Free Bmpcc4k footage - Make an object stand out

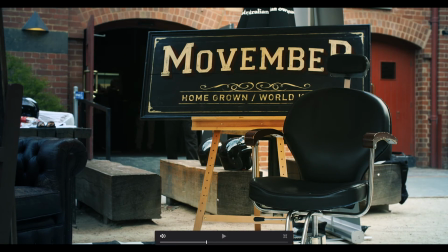(4:09)
So that's looking good. Now I would say, let's bring this door down a bit.
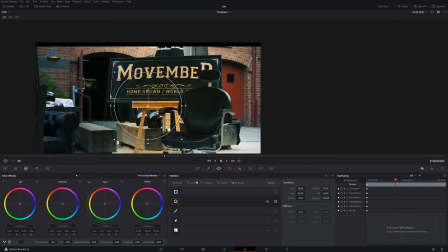(4:15)
And let's make a power window around here.
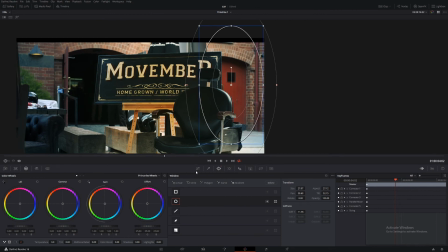(4:19)
And then what we can do is come into our curves and we'll go to the third one, hue versus saturation, and select red. Just bring that down a bit.
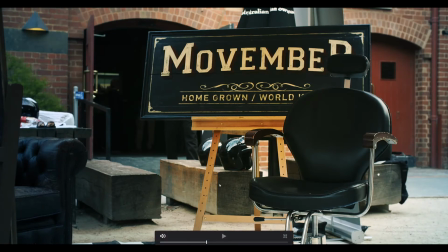(4:32)
So that just helps us to focus our eye onto this object and not this object, because the brightest object or the most saturated object in the scene is the place your eye will automatically go.
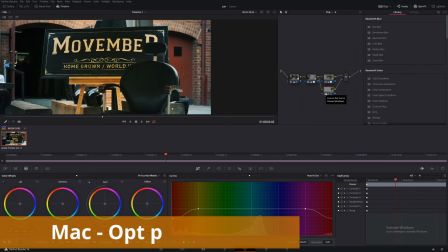(4:42)
So let's make another new parallel node, Alt-P, and let's bring this up.
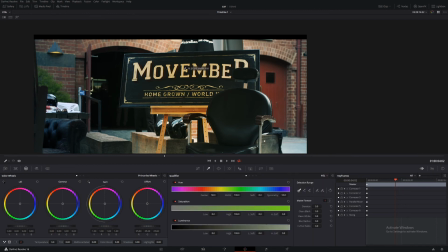(4:49)
So use the qualifier and let's select the writing and then Shift-H and bring it out a bit.
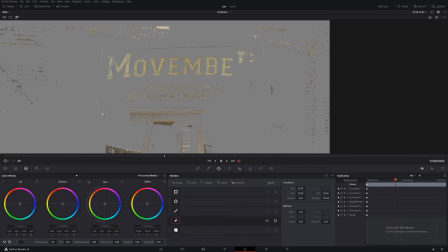(4:59)
I'll make a power window around it using our old friend's squiggly line. Like that. And then bring in that some more. Maybe get rid of this part.
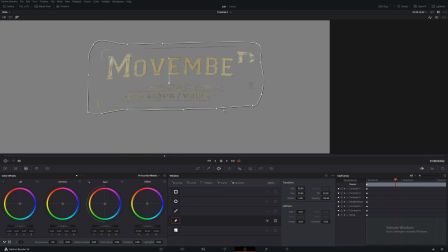(5:15)
Since we know the object isn't moving, we can be very select in what we're doing. Bring down the lows, take the width up a bit more, bring up the highs, and then the lows, and then blur it right out, and clean it up with the whites.
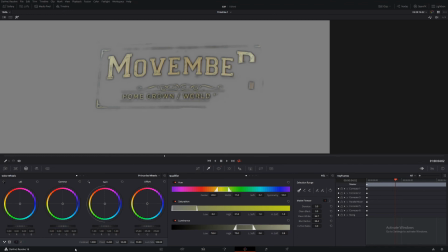(5:35)
Cool. Now let's go to saturation, shift H,
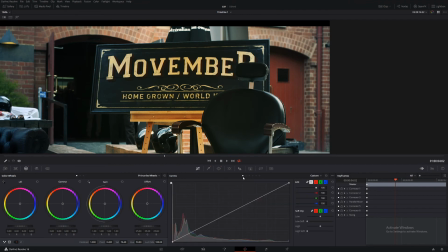(5:40)
and bring that up, and then let's go to our curves, and bring up the writing even more. So we're creating contrast in our writing, a little too saturated. So,
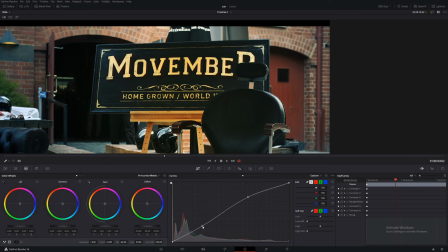something like that, and then we'll come across and we'll sharpen it up.
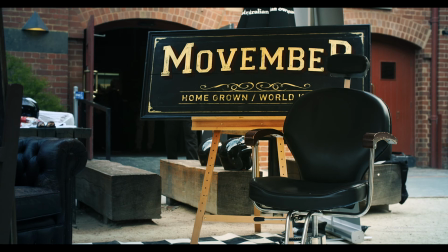(6:10)
Because obviously we want that to be the focus of what people are seeing. Now let's make a new node, Alt-P.
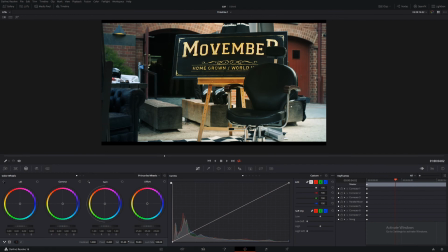(6:18)
So in this new node, let's add some more saturation in. And then let's warm it up. So come down to 2 and add some more in the temperature. So that's looking pretty good.
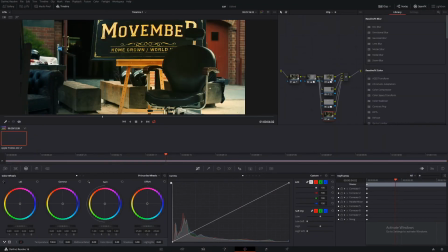(6:32)
I think we can add a little bit more saturation here though. So just add a little bit more.
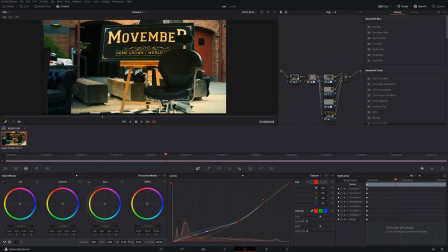(6:43)
So I think that's a little too much saturation, so bring it out. And let's bring it down a little bit. And even cool it down a bit more.
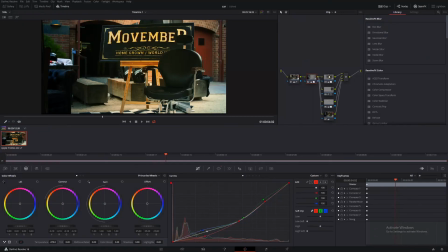(6:59)
And then let's bring this up. And also take some saturation out. I don't know why I keep putting it back in.
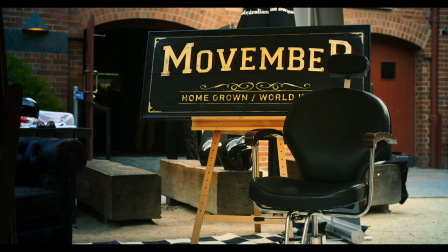(7:12)
Okay, so we've made those couple little changes to our final image. As you can see, our image is far more saturated, a lot more contrast. Our focus is on this area here, not everything around. We have a more vintagey type of look, which suits the theme of the event.
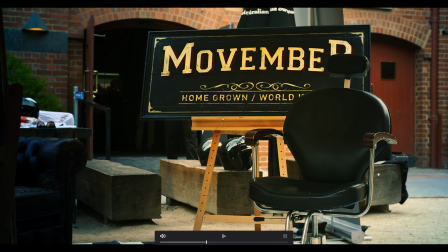(7:28)
So it looks really good. And it really wasn't like a huge amount of change. It's just a couple little things to make your image stand out a bit more. So just on another note, I'm traveling at the end of November to mid-January, so there will be no more uploads, obviously, in that time period.
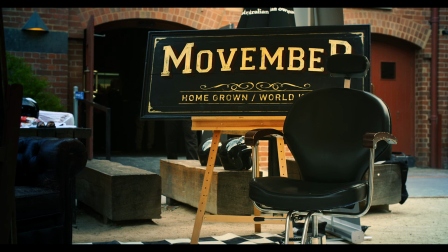(7:44)
But then once I get back, I will be uploading a lot more. And I may or may not bring my camera with me. If I do, I'll get some amazing footage, which I can share. But we will see.
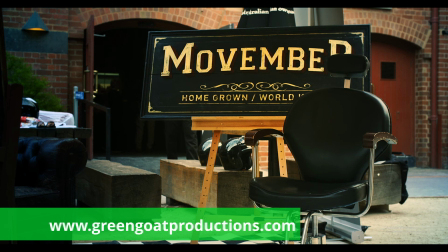(7:55)
So I've been Drew from Gringo Productions. And have a great day.